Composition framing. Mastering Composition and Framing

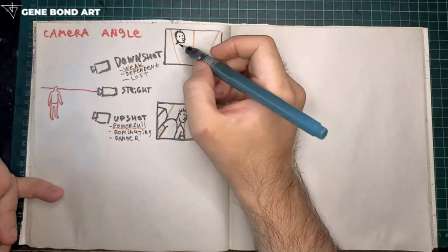3523s
He often uses drone shot, helicopter or bird view to show people from above,
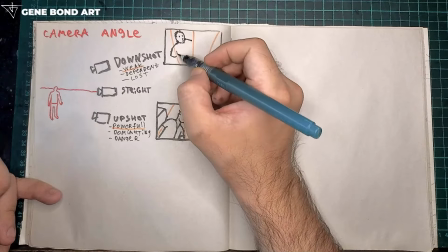3531s
just to show how they like small, like ants, like people actually don't have like control over
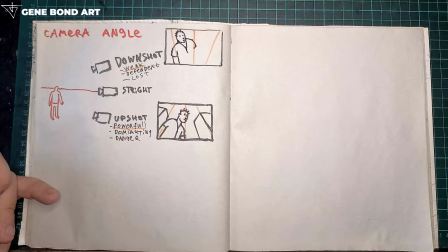3545s
nature, over history, over events.
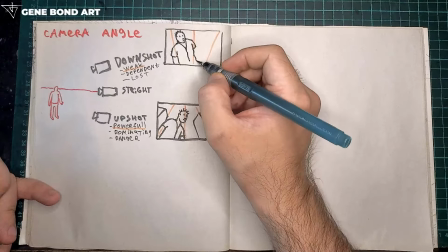3548s
They just like being dragged into certain situations.
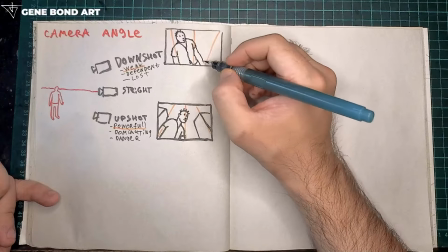3556s
So you see how it feels? Just very simple principle.
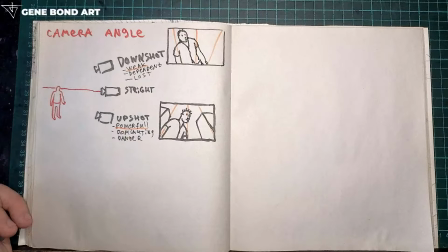3561s
So when you kind of like choose camera angle for your work, you always first of all you think about where is camera, is like above character or below character.
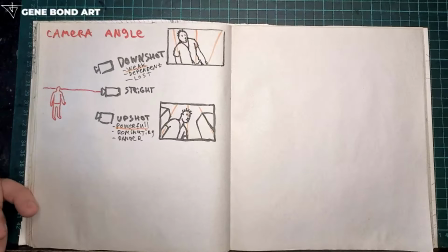3579s
So it's just like you show frame like this when your character like ruminating, just like thinking about life, right?
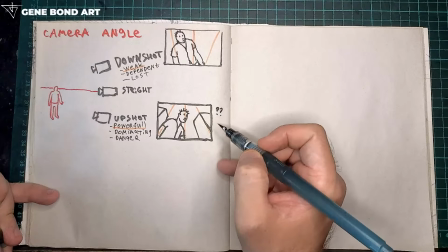3587s
So same here, he's wondering, and it looks like more hopeful kind of.
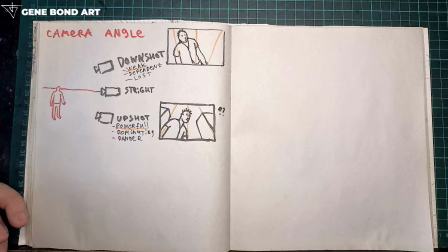3595s
He's thinking about something and he feel like he can handle it,
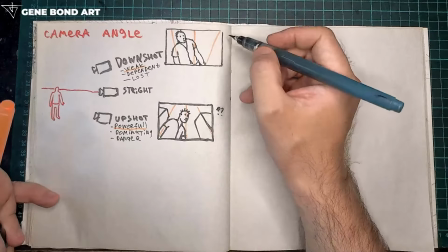3601s
he can achieve his goals, he will succeed. And here feels like he's lost, like he's confused.
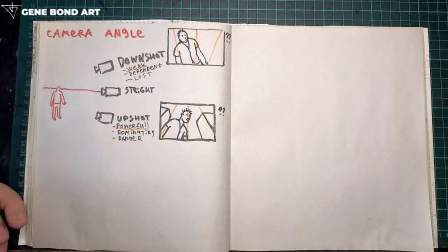3609s
It's like, oh, I don't know where I am, what to do. This kind of.
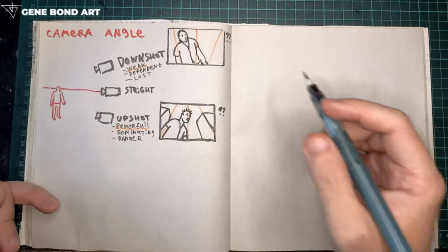3619s
So, and
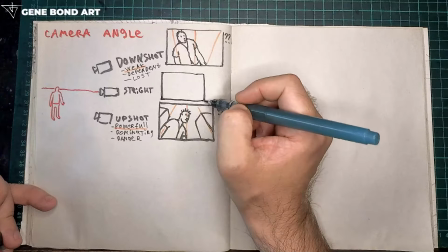3625s
Stride is kind of like more objective and natural, maybe some kind of comedy.
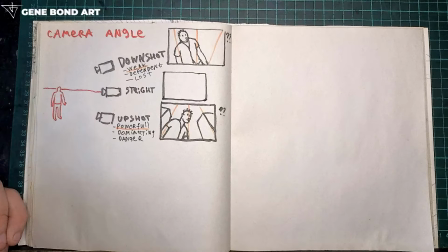3632s
So it's just like make people look more uh, detached, less emotional for us.
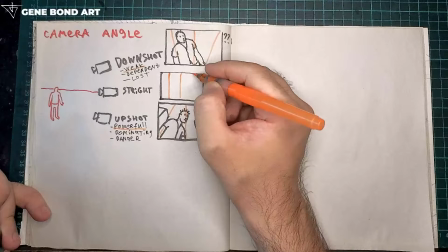3640s
So let's say here we have vertical.
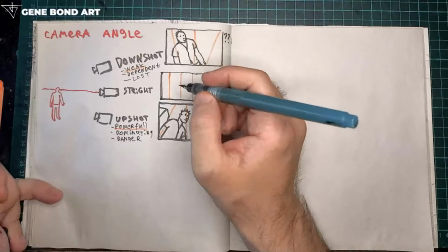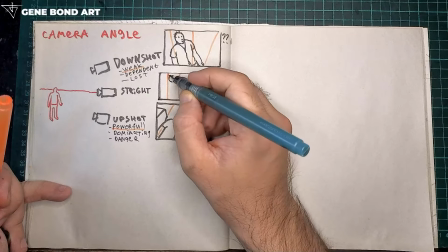3652s
Yeah, let's imagine it's a Max Payne character.
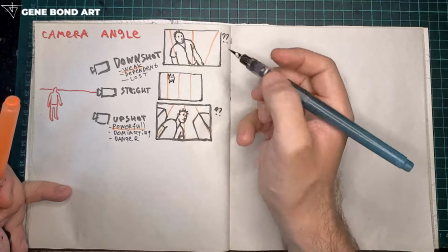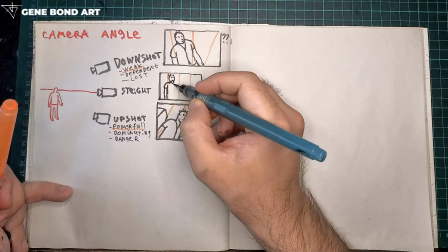3665s
So it's look like now I see it's look like a comedy, some kind of joke.
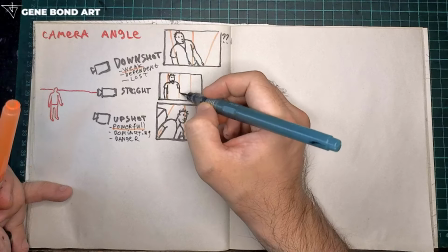3673s
He just standing here.
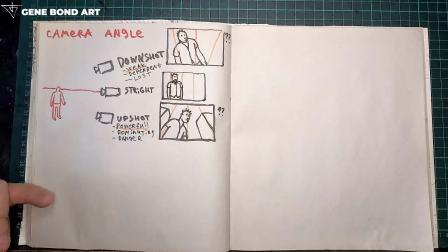3680s
So it's some kind of punchline. So it's like
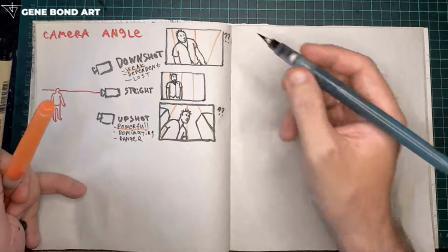3688s
like a clown.
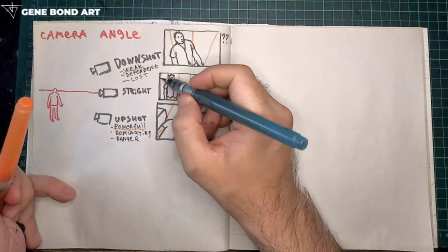3692s
Let's put some.
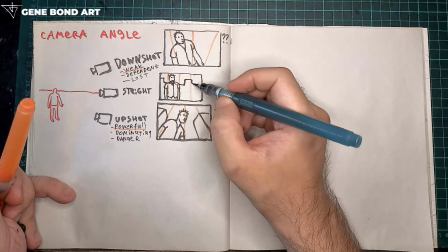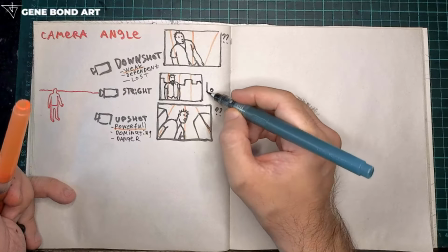3699s
So can add here like LOL, you know.
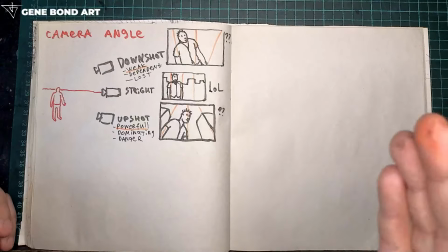3708s
So it's like again, imagine oh, something happened before, right?
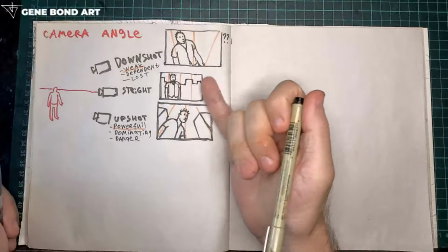3715s
So tell me like by just looking by camera angle, right?
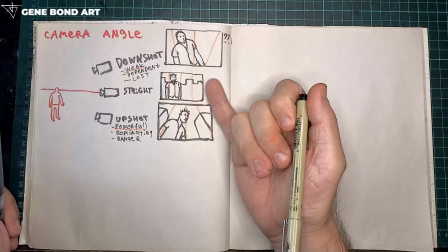3719s
Like by this, like how much it influence your feeling of kind of
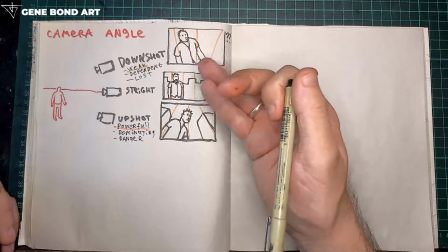3730s
result of previous event. So something happened before, and now we see like okay,
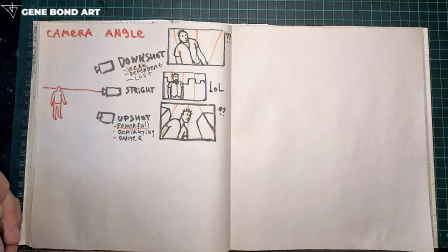3737s
after previous event, like afterwards, like your character feel hopeful,
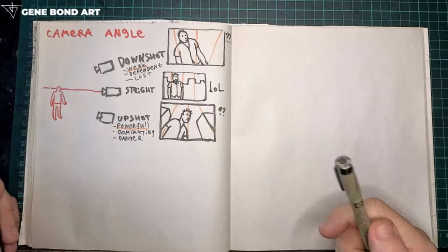3745s
feel kind of good, powerful, in control,
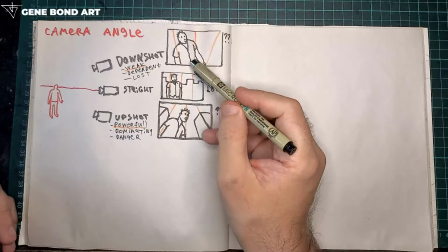3749s
or here he feel like okay, that was crazy and I'm exhausted,
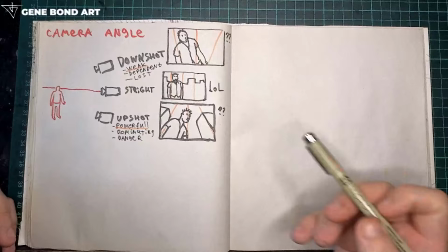3755s
I'm like drained, I'm tired, or here he's like
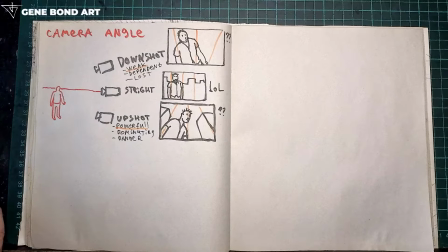3760s
just standing like this in a natural shot and it looks like just give you some time to laugh, you know. It's like ah ha, ha.